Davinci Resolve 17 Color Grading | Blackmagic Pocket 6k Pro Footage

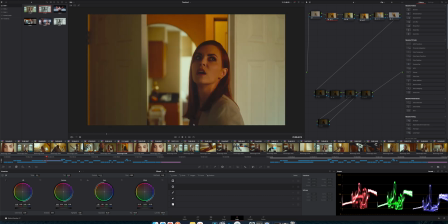8:09 I don't think the rails would have gotten away. They would definitely be close to bottom of frame, but I think they would be okay. And so I would do a slider and then I would do more of rather than a wireless motorized follow focus the cheaper ones that like I have they're like so quick that it's really hard to have precise focus to them so I would just use like one of those regular hand crank ones so as I'm sliding it it would be perfectly symmetrical composition I wouldn't have to worry about a gimbal drifting and then also I I would probably be able to nail focus better. So, missed opportunity there, but it's what it is. I'm curious, let me know down in the comments below, have you guys done a shot like this where it's like a really long take and you have to go from basically infinity focus to minimum focus very consistently and smoothly as you're following a subject? How hard was it? And did you use autofocus? Because that probably would have been better. This shot, I got 100% lazy on. There is no studio whatever lighting at all in this. This is how you completely, in my opinion, ruin the mood of a potentially good scene is this is literally just the regular bathroom light flipped on over the mirror here. Again, it doesn't look terrible, but normal house lighting is a bunch of little bulbs that throw off pretty ugly color contrasts. Like if not all the bulbs are the same, then you can get mixed color temperatures. Not to mention you just get this really like boring flat look.
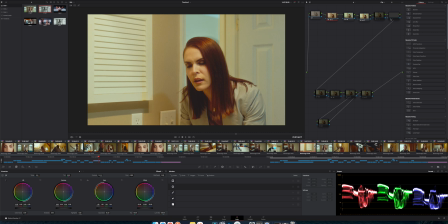9:57 I added in, of course, vignettes to add a little bit more dynamic look to it. You can see there. But for the most part, it's pretty ugly. You can see like her nose is like pretty harsh highlights,
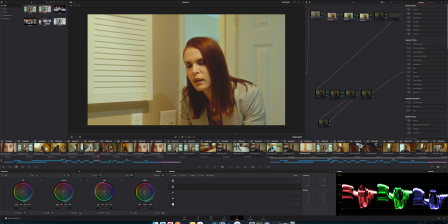10:11 blech, and then on the wall, these really ugly shadows that get casted from regular house lights it's just hmm with how much work we put
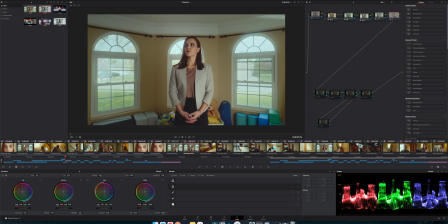10:23 into this like i keep coming back to my hero shop i freaking love this scene um with how much work we put into stuff like this it's you know one of those things that you have to balance setup time and everything amongst the shots and again you have to write shoot edit and publish this entire thing within 48 hours. So you feel the pressure, but, you know, good to know for next time.
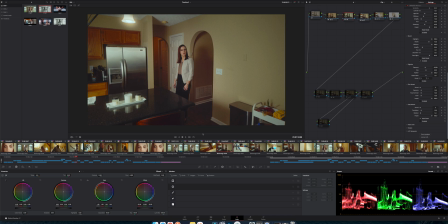10:52 Here's another really hard one when it comes to lighting is, is planning according to the sun? Again, this is a 48, so it's a little bit different than films that I've worked on where we had weeks and months of planning ahead of time where we know, okay on this shoot day we're going to do scene x y and z at this time frames because the sun or whatever is going to be in this spot whereas we had one day to shoot and so it was kind of just like all right we start at the beginning of the day and we kind of just go for it but we probably could have planned a little bit better in the morning to say okay we need this shot this shot and this shot around the same time frame so that way the sun doesn't change too much because over here on the left hand
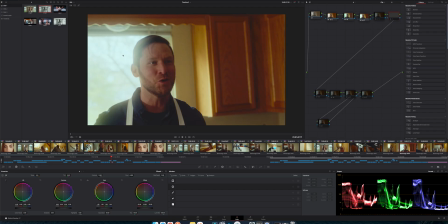11:37 side as you saw in again this clip this entire wall there's a window here there's one to the left there's like four more down the row so that basically was naturally lighting most of the room and what happened
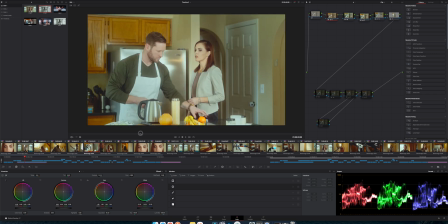11:51 was is we shot this was one of our first shots and so we had my big forza 500 shooting through the diffusion as well as a ton
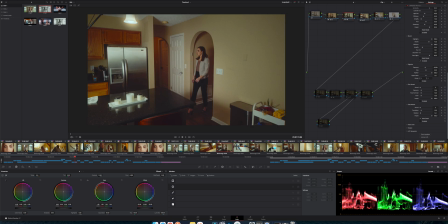12:02 of natural sunlight This one we shot about four hours later and again in the final piece I color graded them to match more in the black and white. This was like rough cut v2 or something but you can see naturally how much less light it is.